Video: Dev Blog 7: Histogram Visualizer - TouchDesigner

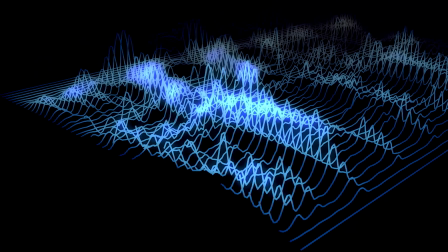(11:48)
So with this second render, I'm generally much happier with how the effect turned out.
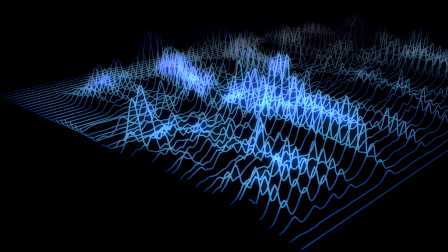(11:54)
I went back, I altered the color, and I also altered the bloom effect to work in such a way where it's almost sort of height based,
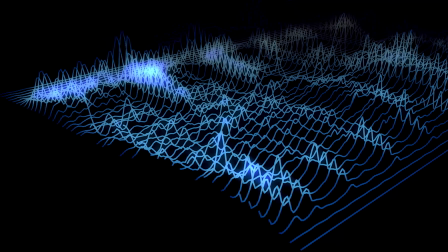(12:02)
and as the waveforms become, as they come together really,
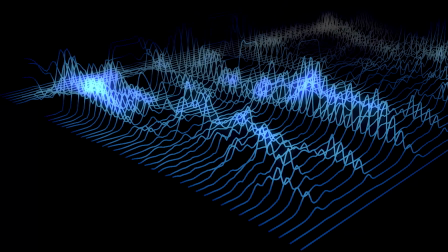(12:07)
they have a sort of mist that's attached to them, and it works as a great highlight for the overall visualizer.
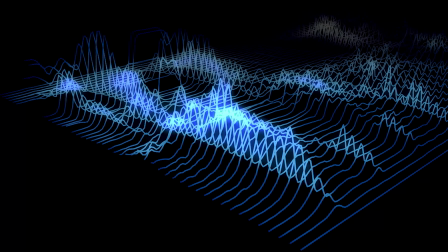(12:14)
And I also went about changing the song again for this second render,
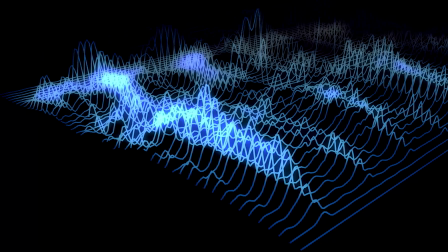(12:19)
mainly because this song, again, it works way better in audio visualizers.
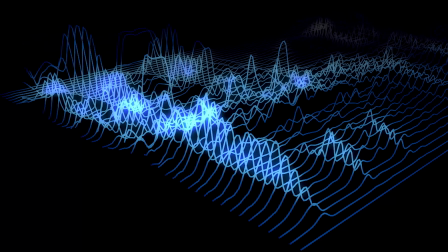(12:24)
Each of the waveforms has great differentiation, so when it goes through the visualizer,
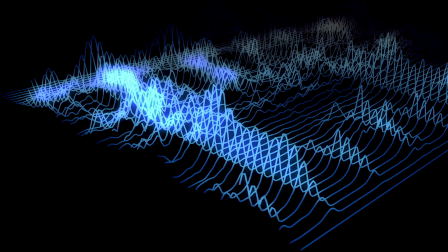(12:30)
it's much greater depicted than the other song.
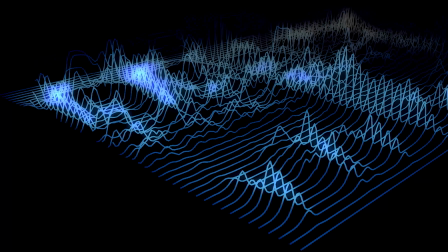(12:35)
As well as this, I went about tweaking some of the numbers on the nodes that are responsible for reading the audio.
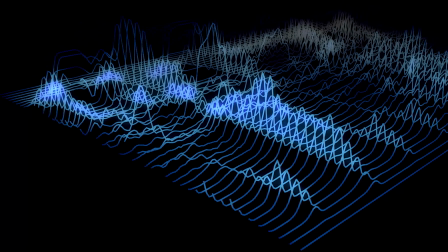(12:42)
And this basically made the whole effect more consistent.
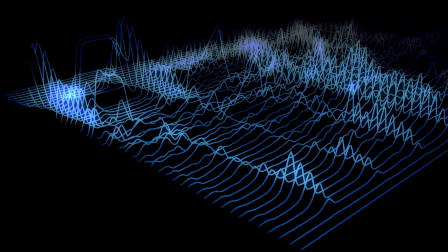(12:47)
There would be less individual lines that sort of went rogue and would sort of be out of place.
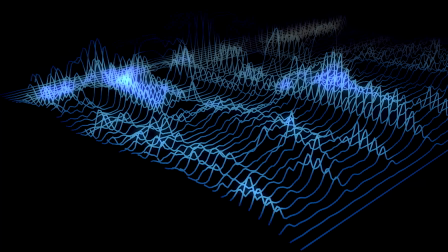(12:56)
This is the end of my second episode of my second chapter of devblogs.
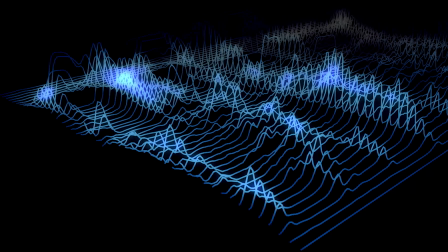(13:01)
I'm extremely happy with how this effect turned out and the general TouchDesigner workspace in general, and I'll see you again in the next episode.